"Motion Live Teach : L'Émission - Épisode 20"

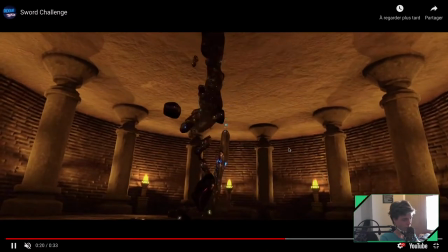Une première simulation, ça, c'est quand même vraiment sympa et c'est cool, hein. Là-dessus j'ai rien à dire. Pareil, super beau plan, ça, je trouve, c'est très très cool.
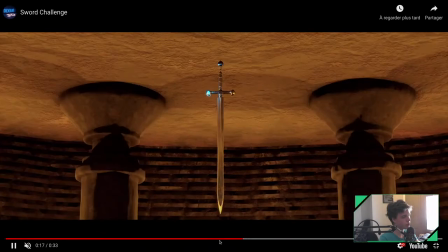Je dirais, j'ai l'impression, je veux quand même, attends, je vais quand même vérifier, parce que je veux pas dire de bêtises.
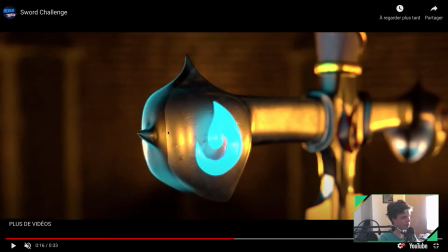Ouais, je ne sais pas si ça, c'est une coupure de texture ou pas. J'ai l'impression.
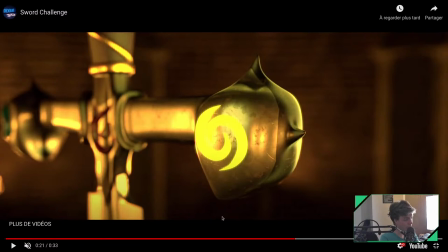C'est pas grave, on l'a pas vu. Bah ouais, je sais bien, Johan, qu'en réduisant le domaine, c'est un bordel. Non, mais tu peux pas, en fait, tu peux pas réduire le domaine, c'est pas la solution. Si tu réduis le domaine, du coup, ta simulation, elle rentre plus, en fait. Donc, en fait,
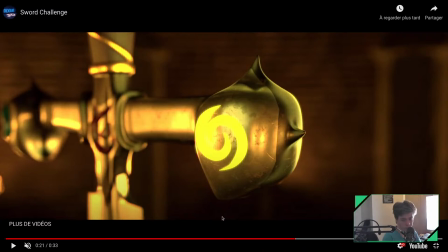tu peux pas réduire le domaine, tu peux juste augmenter ta définition, en fait. Donc, genre, tu prends ta simulation et tu augmentes sa définition, mais c'est un bordel, c'est super difficile. Parce que, du coup, tu vas avoir des caches qui vont être monstrueusement lourds.
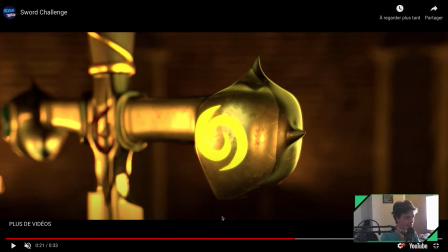Enfin, ça amène une complexité qui est monstrueuse, en fait, d'augmenter la définition de ton domaine sans toucher à sa taille. Mais on pourra en parler. Honnêtement, à la limite, fais-moi un petit coucou dans le chat et
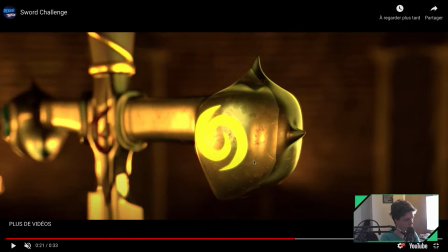on se fera un petit rendez-vous à la limite pour voir un petit peu toutes les modifs qu'il est possible de faire. Je voulais vraiment un effet de vague, ouais, ok. Bah, le truc c'est que j'ai du mal à comprendre comment une épée comme ça, tu vois, pourrait créer un effet de vague, tu vois. Si on y réfléchit, tu vois, tu prends la plus grosse épée du monde, tu vois, et tu prends la lame, et à la place de la lame, tu mets de l'eau, tu vois.
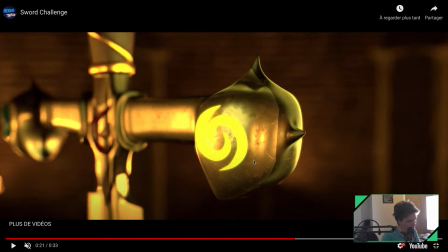T'as beau, je pense, faire ce que tu veux avec ta lame, t'auras jamais une vague, quoi. T'auras juste des splatchs, tu vois, comme une bouteille, tu vois. Tu prends de l'eau dans une bouteille, tu vois. Je pense pas que tu puisses avoir plus que ça. Et je pense que c'est aussi ça qui fait bizarre.
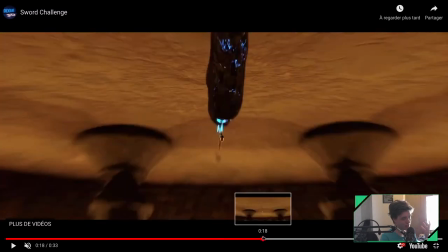C'est que, du coup, en fait, ta simulation d'eau, en fait, en termes de puissance,
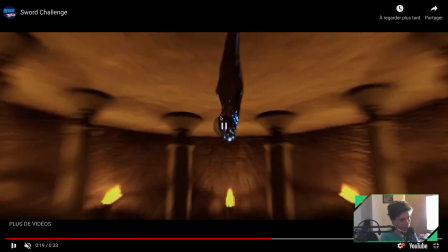elle est disproportionnée par rapport à l'épisode de ta lame, tu vois.
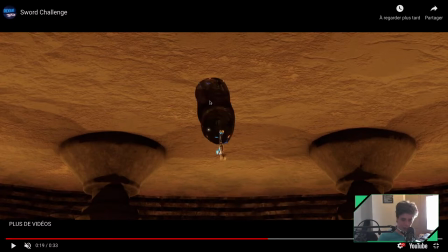Si t'avais mis cette simulation d'eau qui sortait d'un chaudron, par exemple, et bah, ça aurait beaucoup moins choqué. Mais le fait que, tu vois, là, on voit la taille de l'unité d'eau, tu vois, par rapport à la lame, tu vois, c'est juste monstrueux.
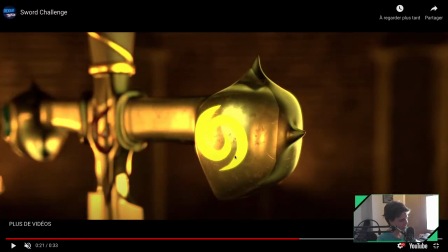Et je pense que c'est aussi ça qui fait un peu bizarre. Mais oui, t'as raison, c'est magique, je n'ai rien dit. Ouais, ça marche, on pourra se faire un rendez-vous, tu m'envoies un petit message dans le chat et on fait ça quand t'es dispo.
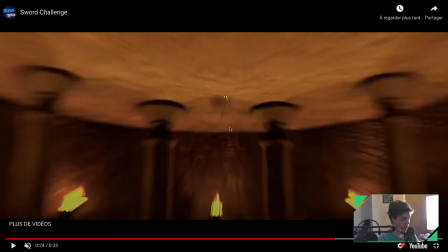Hop, ça coule. Alors ça, pour moi, c'est ton effet ici, l'effet du vent. C'est l'effet le mieux réussi de la vidéo. Donc là-dessus, bravo. On va se le regarder. Hop. Si elles sont filmées, avec le petit mouvement de caméra à la fin, celui-là, il marche vraiment très bien.
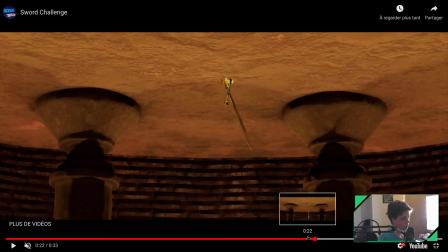Pour le coup, l'eau, je trouve que ça marchait moyen. Je trouve que celui-là, il est vraiment cool. J'ai vraiment pas grand-chose à dire, celui-là.
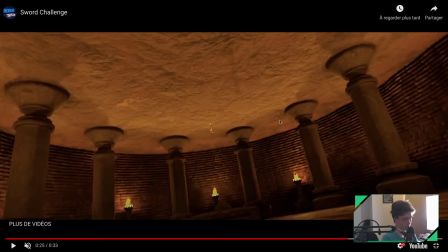Vraiment, vraiment, le petit... Avec, y a un peu la petite fumée, on sent que c'est de la simulation qui vient s'étaler sur le sol avec un petit vortex.
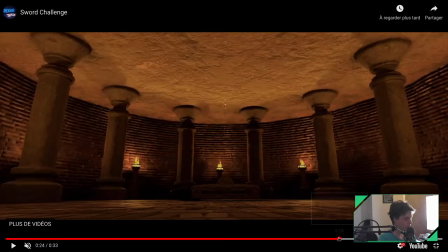Ça marche très très bien. Franchement, le vent est vraiment très cool et j'ai pas grand chose à dire en fait. Hein. Il est vraiment très très très très, très bien.
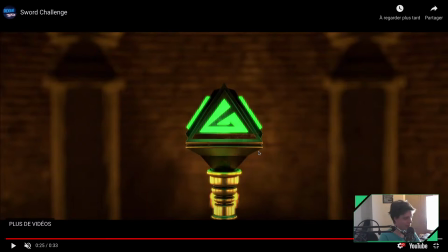Là-dessus, bravo. Tu t'es vraiment emmerdé en plus à la caméra qui fait. C'est cool, c'est très cool. Et du coup, pour la simulation de.
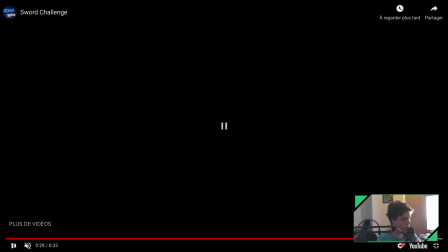Enfin, la destruction, ici. Alors, là, pareil, on est sur un.
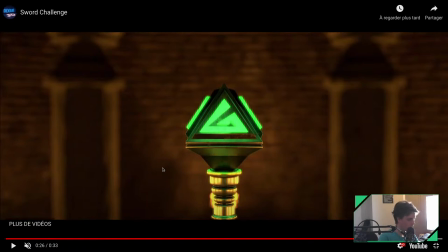Je trouve qu'on est sur un système qui fonctionne assez bien.
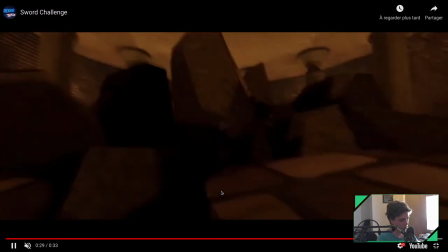Je trouve que là, le résultat est vraiment assez propre là-dessus, donc ça, c'est assez cool. C'est assez cool.
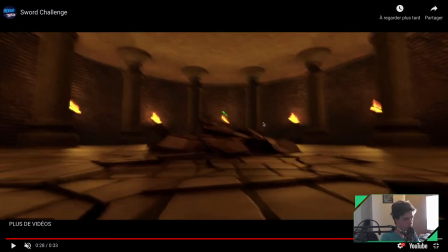Je trouve qu'il est un peu en dessous du vent, on va dire. Je trouve qu'on est plutôt au niveau du feu ici en termes de qualité.
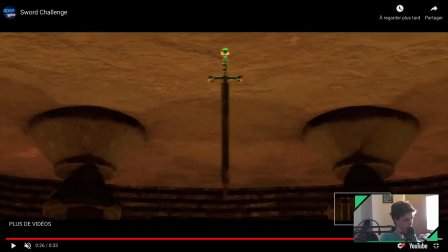Qu'est-ce qui, pour moi, me manque un petit peu?
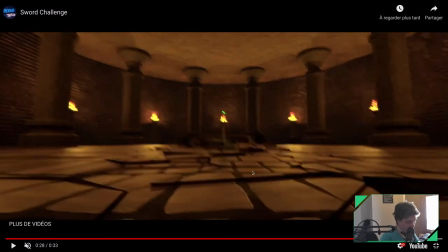En fait, alors, je trouve que ton sol, il se détruit en des gros morceaux, et ça, c'est assez cool.
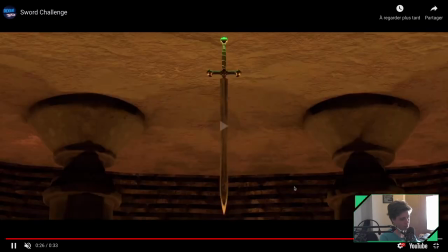Mais ça manque un poil de finesse en rajoutant des petits morceaux.
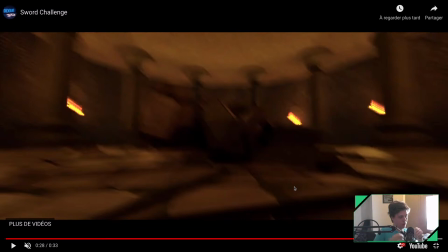Et souvent, les petits morceaux, en fait, on va les rajouter en particules en plus, ça fait un... tu vois, qui vont être des petites instances de petits cailloux, tu vois, et se ramener beaucoup plus de finesse,
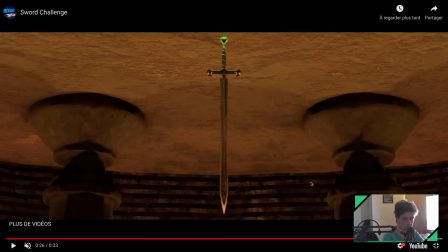et à la fin, en compo, j'aurais ajouté un peu de fumée aussi, en compo, tu vois, genre des socks, se ramener beaucoup de détails dans ta destruction.
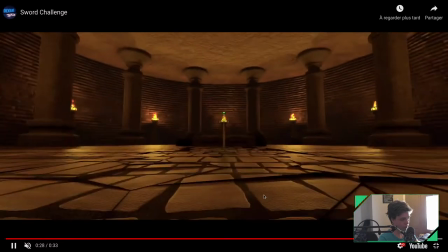C'est juste ça. Après, honnêtement, la base est là, je trouve que la destruction, elle marche vachement bien, c'est très cool, juste, voilà, des petits trucs ici,
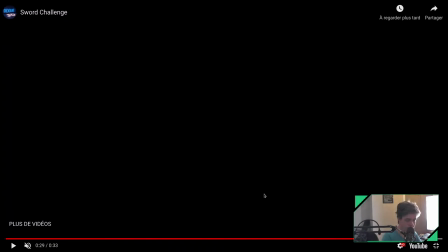petites particules au sol, et en compo, des petites trucs de fumée, ou même, dans ta 3D, des plaques qui font de la fumée, tu vois.
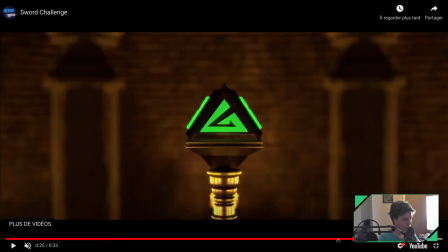Donc là-dessus, voilà. Alors Romain, pour répondre à ta question,